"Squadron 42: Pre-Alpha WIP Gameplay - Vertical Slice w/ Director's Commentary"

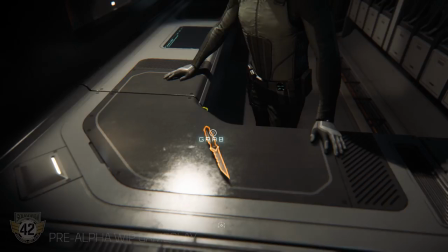I just look at a screen and I pick my weapons or something where it just feels very gamey and it magically appears and so this
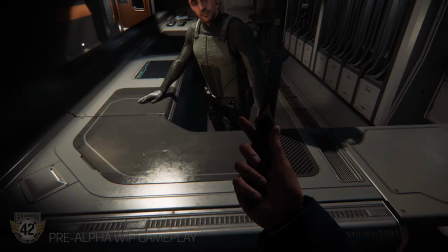is this is you know yeah and actually in stars citizen and some shops i'd like to have this level too where people the shop people will put things
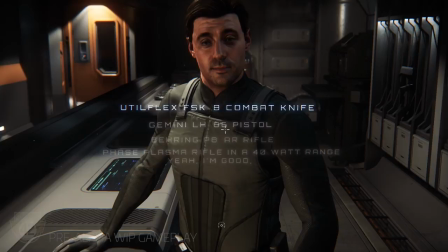in front of you uh but you know it's it's great because he actually picks the weapon out and we don't select it here but if we went
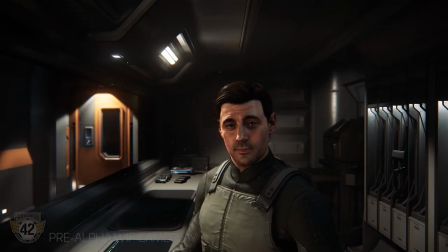and said what the bearing ar pa ar rifle he'll go over to because all the different weapons are on the racks behind him and he actually
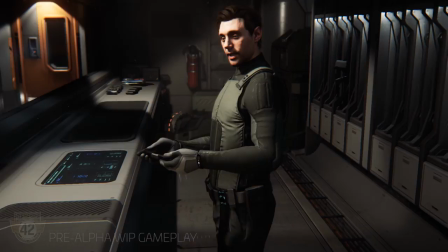takes it from there and puts sit down in front of you. But again, in terms of time of this, we decided we didn't want to do too many of this stuff.
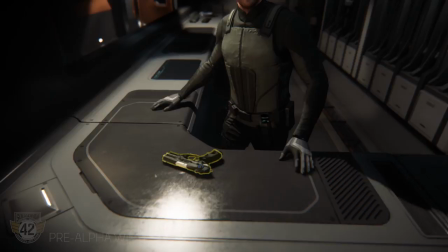But it's kind of fun. You can also come in here, get a weapon, go to the shooting range just across the way, do some practice shooting.
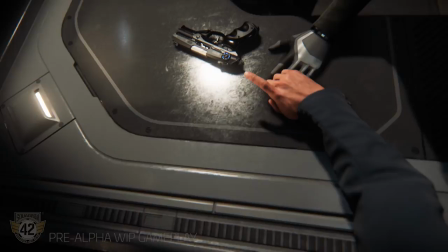I mean, you know, I forgot to mention there's a shooting range in an armory as well on the Idris. I mean, the Idris has got so much stuff.
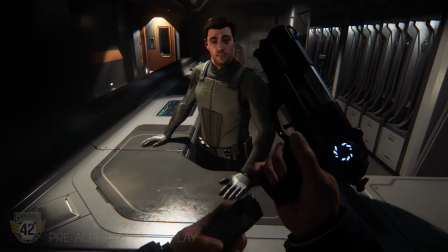It's crazy. I mean, honestly, we've got to get the AI crew working for players in the main PU Star Citizen, because otherwise it's going to be a very lonely experience.
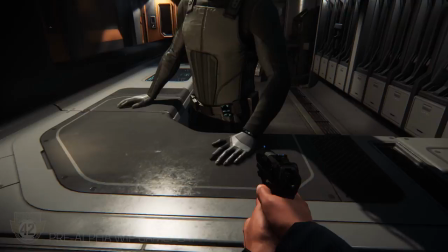You know, floating fortress.
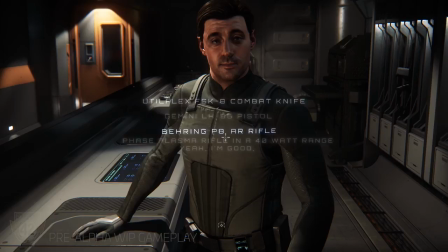When we all first saw that animation where he does the, when he cocks the weapon, puts the magazine in his hands, we're all like, oh, yep, Steven Bender was here.
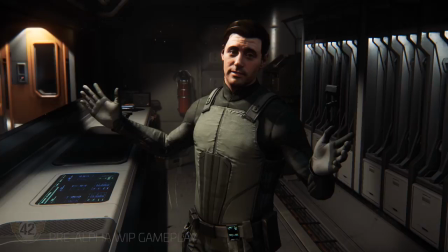He definitely was the very, very flamboyant. And this is kind of a fun movie reference,
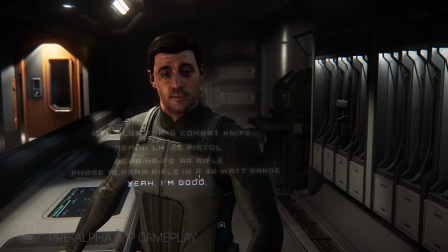and it's actually an Easter egg, and really the Easter egg, well, I'm not going to tell you how you get it, because it will not be an option
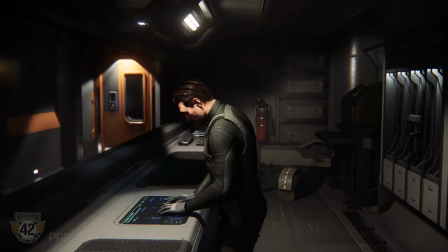from the beginning when you actually play the proper game, but but we thought we'd put it in here for fun to say that.
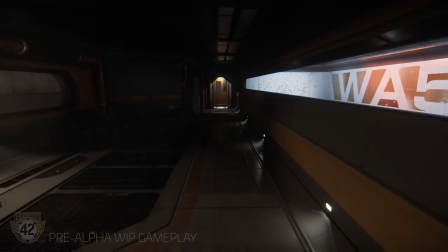Yeah, it was kind of too much to resist if you're walking up to a gun guy and asking him for weapons to not throw in.
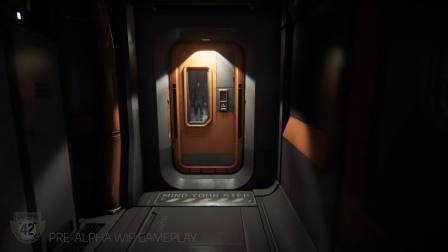And by the way, there's quite a few fun Easter eggs in Squadron that we're not going to talk about,
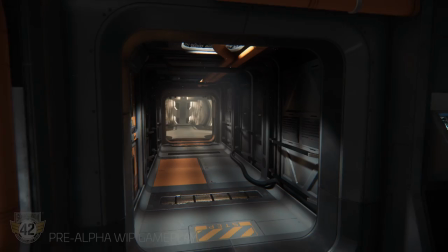and I'll be looking forward to seeing everyone discover within, I don't know, the first day or so it gets released.
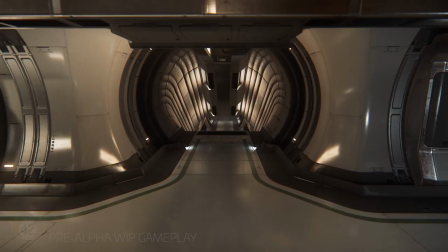Yeah, there's one in particular that I have a feeling you were thinking about that I'm dying to know if anyone discovers it, because it's going to be awesome if they do.
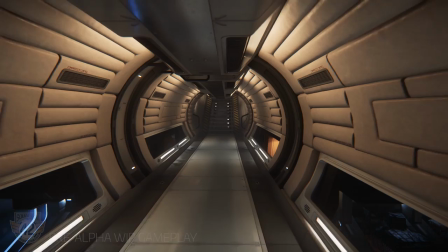Yeah, yeah, no, I'm sure they will. This is, you know, today's gaming, and everyone shares everything online.
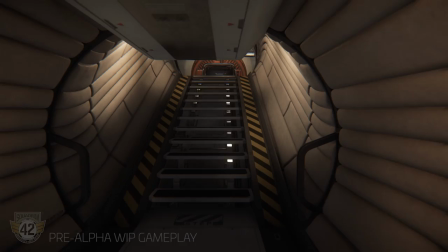But, yeah, we had some fun with it. So let's say we all have similar movie tastes.
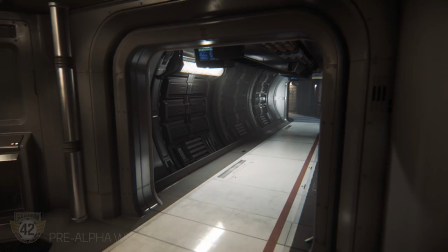I made some nods to it. Yeah, we've all got similar sense of humor on all this stuff too.
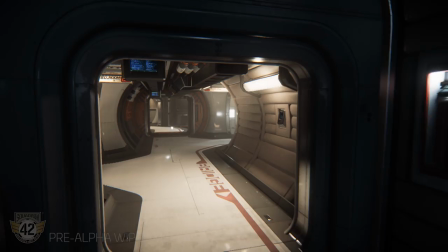One of the things when you're walking across that walkway, there's windows that are down to the hangar.
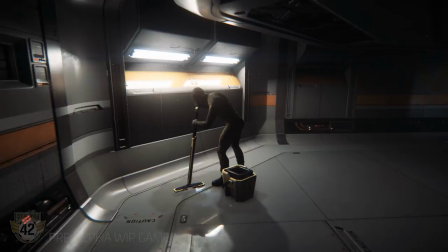You can see all the deck crew and everybody moving around the ships, getting them ready. I quite like the additions to the windows and everything here.
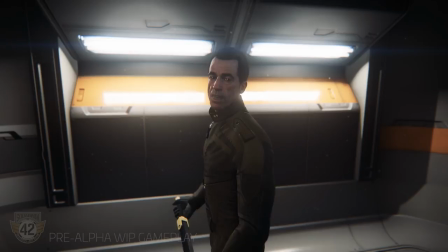Here's Belosa. infamous mop man
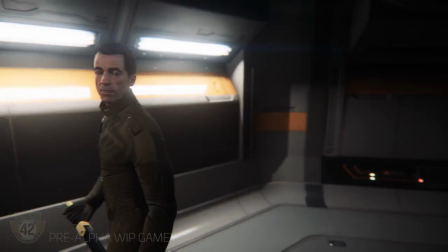he's a bit more than he seems well I mean also the mopping is a bit more than it seems
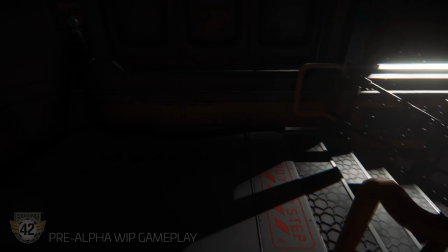well I mean in fact we don't have the mop tech working fully yet
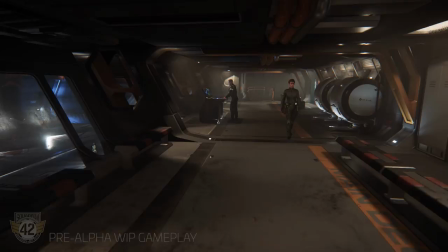but he is going to pick up his the subsumption stuff is he can move pick up his bucket go around
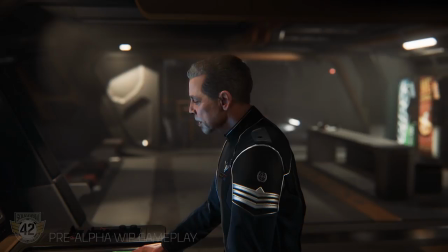and actually clean up puddles and stuff and that's all like kind of procedural so that's We're almost done here, kid.
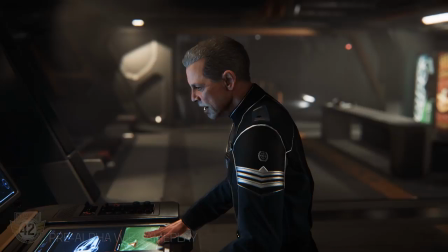Just a few last twiddies.
It just makes the place more alive. Yeah, totally.
We've had a skirmish with the OMC and we've seen how they fly.
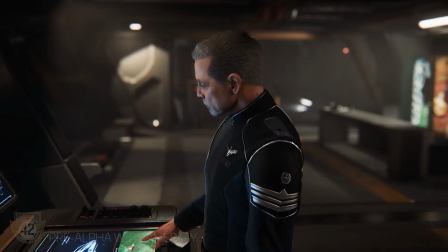So, again, just little bits that jump out at me while we watch this, right, we're going to improve some of the hair, we're going to improve some eye convergence, definitely in these particular scenes.
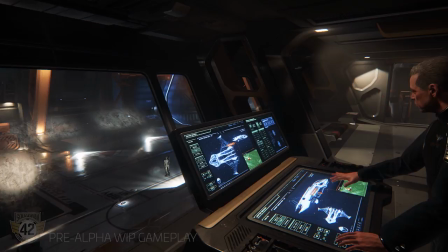Yeah, and there was an animation hitching there.
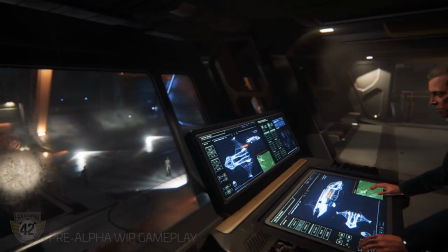I mean, a lot of this stuff, we've gotten this stuff in because it's sort of the proof of concept of vertical slice, but a lot of the dialing in, the subtleties of it, we haven't had the time to do yet.
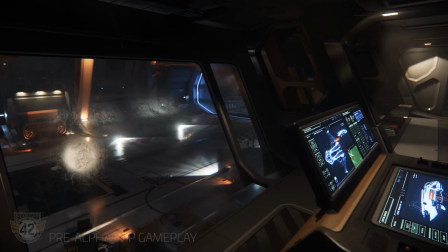Of course, we will be doing. And here, I mean, we know what's happening and the play through.
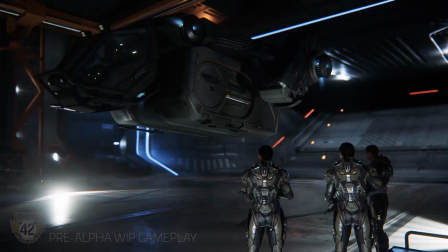We're kind of waiting for the Argo to come in, but that's all happening live in the game.
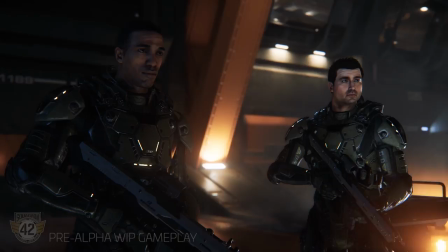And if you went back to your point of view, you would see this playing out from the point of view up where you were in the sort of ready room.
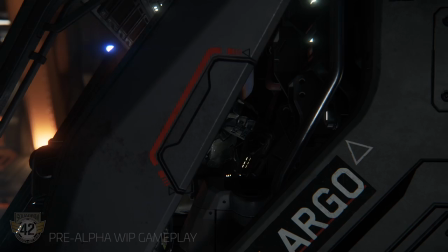For me, this is one of the best examples of why having all the faces at the level that we have, all the characters at the level we have, all the performances at the level we have really,
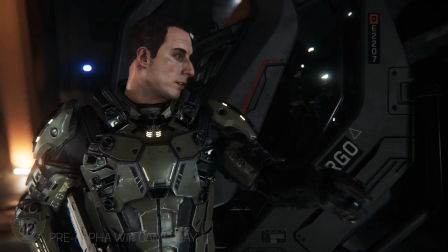really makes a difference to the game because you get real invested in this cutscene.
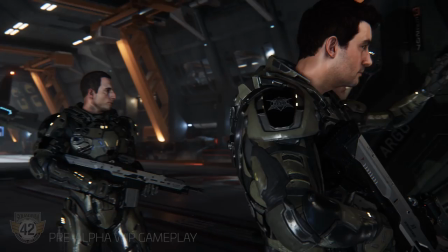And you can see some subtle emotions that are really, really hard to communicate from a game character, for example, being in charge but scared at the same time.
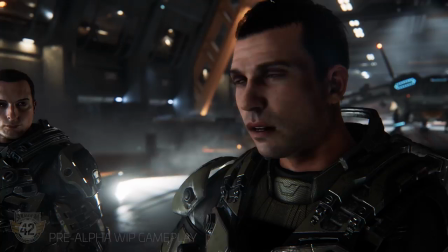So you can see these guys are hauling these guys out. It's pretty easy. And then they start to get a little bit nervous and these kind of things.
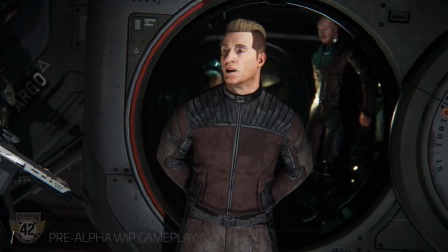You can even see it on their faces.